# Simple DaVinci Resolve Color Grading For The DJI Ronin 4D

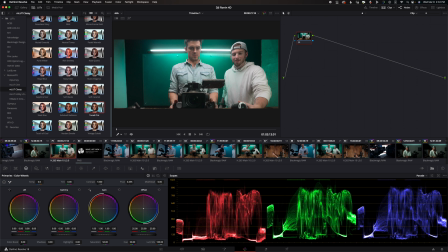Obviously, it's you cannot notice the issue, right? But we shot at the same time.
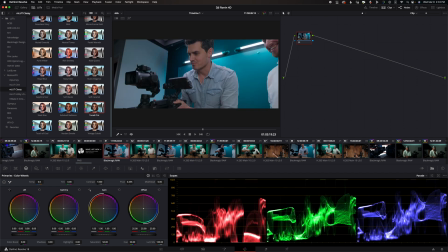But this was on his Sony camera. And then I threw in my Pocket 6K Pro for a second angle.
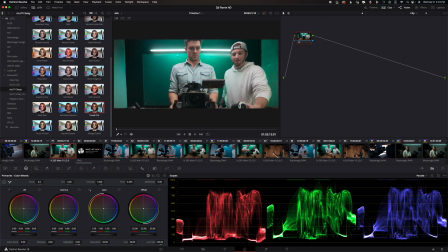And you can see that the color rendition, he converted this footage.
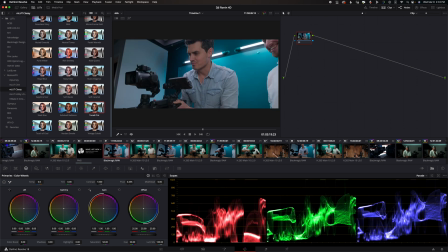So I think there's a LUT on his Sony that's not applied to my Blackmagic or whatever it is.
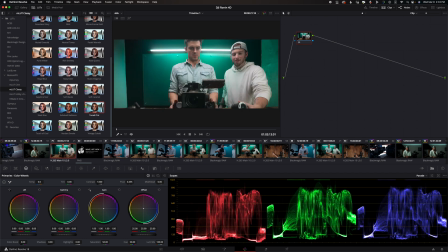But we can make this match way better. And so in this case, I'm going to match his Sony camera. So I'm going to match reference, wipe, and then we'll go to this angle.
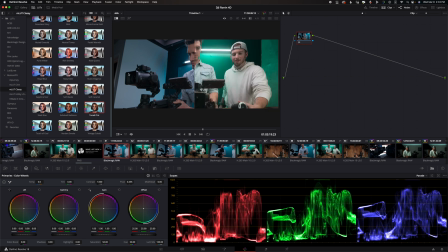And if I turn things on here, you can see that, yeah, we're not dealing with the same colors. And this is actually a way simpler fix than you would imagine. I'm just going to add a couple nodes, and I'm going to use the color warper tool, and I'm simply going to grab the blue background,
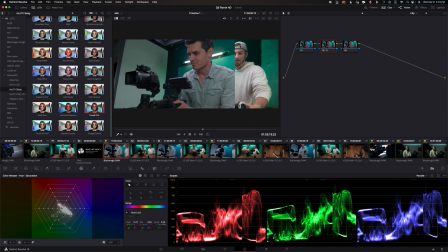and we're just going to slide this thing into the greens until we find as close as a match to his Sony's camera. May not be perfect. Too far. All right, so now if we swipe back and forth between them, it's not perfect.
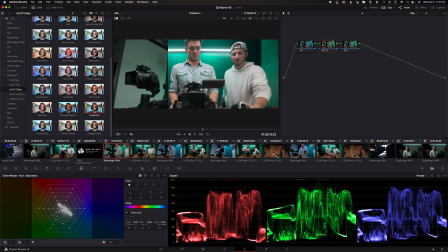Ours is still actually, honestly, a bit too green. That's better. If we look at where it started, it definitely is more of a match.
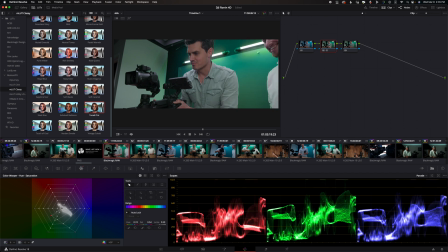And if I were to turn this off and, yeah, just a little bit of color boost almost. It's compressed footage, so we're getting a little bit of color banding right there. But if I were to save this as a still real quick,
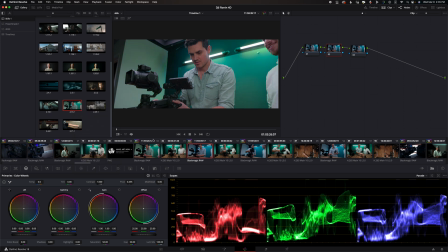and let's apply it to this clip, and we'll see how they jump back and forth.
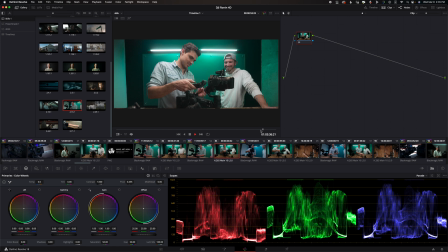Definitely less jarring than the blue. Like, that is just very jarring. Again, I think it's a little hard because it's compressed, although on his Sony, you still see the banding.
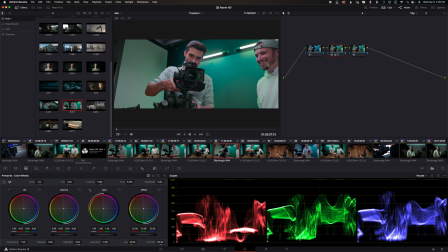The only thing I would say is now skin tones look super funky. There we go. It's a bit more normal. So, literally fixed this with two color warping nodes.
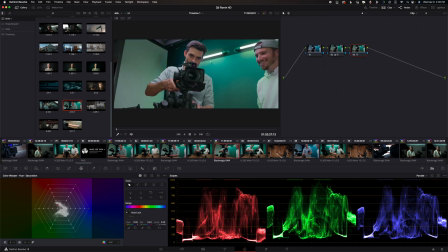I probably could spend some more time on it, but for a super quick fix, that would have looked like it matched way better. Again, what do you guys think? Let me know.
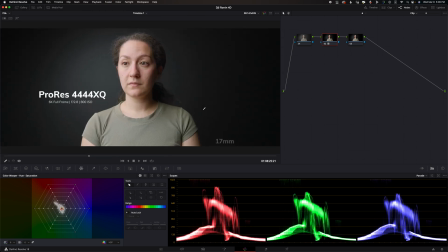All right, so now I want to talk about this clip right here, which actually is shot in the codec, basically the highest codec that you can do on this camera. Pro is 444XQ, and that's why that title's there, because this was kind of just a test shot. You can see everything, all the other settings for the camera.
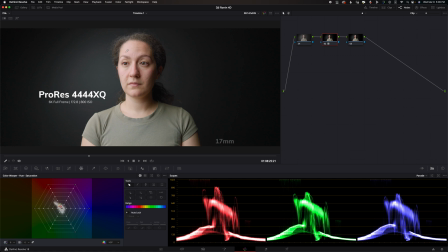We're at 17 millimeters, and currently this is just with the Rec 709 LUT applied to it.
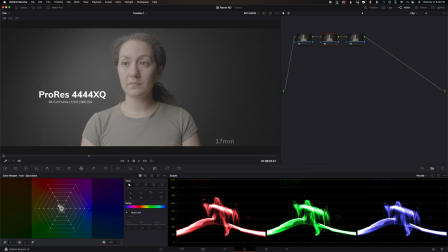We can see here that noise looks very good. There's a little bit of color noise, but you can see in controlled environments at 800 native ISO, it looks really, really solid.
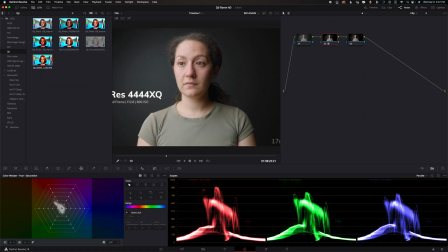What I want to do, which we didn't really do in that video, is see how far we can push it.
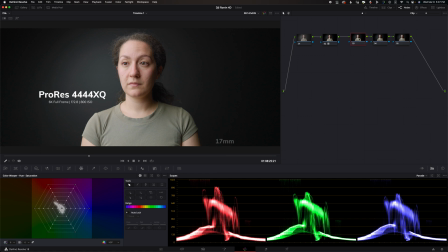So I want to start with kind of this base grade, and then I just want to see where we can go with it. And so I want to pull a couple different looks out of it. And so the first one, let's go with like a really clean kind of commercial look, which is going to give us a lot more contrast in the image.
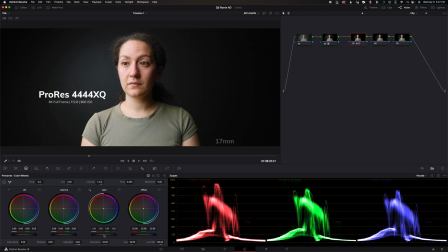We really just want to bring out everything we can. Obviously ignore these little clipped spots. That is the text, just so if there's anyone wondering about that. And I'm going to up the saturation a bit.
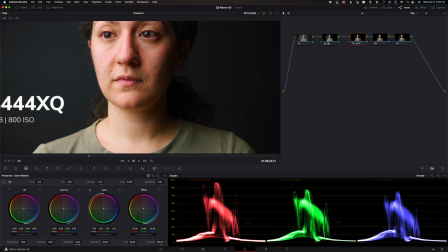Again, I don't love the skin tones that DJI kind of pulls out of the image right off the bat.
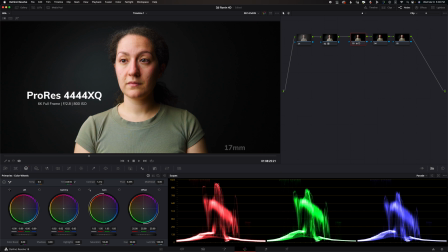It feels a little too magenta to me. But then if I tint it green, it doesn't feel right either. Like I can't put my finger on it. Pull our global ever so slightly. All right, so that's just with the Rec 709, and this is kind of adding a bunch of contrast.
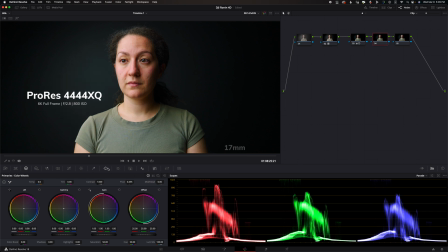And then we're going to do our same mask vignette just to really pull some separation out.
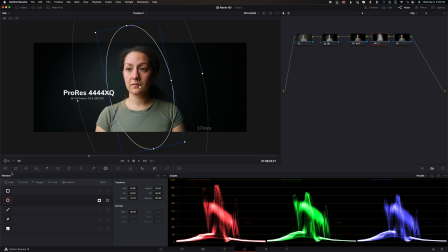So zoom out a bit. And if you guys are wondering where I learned a lot of these tricks, is from an awesome colorist, Kazi. He has a fantastic colorist course that I bought years ago. I'll leave that linked in the description as well if you want to check it out. I still need to go back through and kind of relearn some things, but he's fantastic.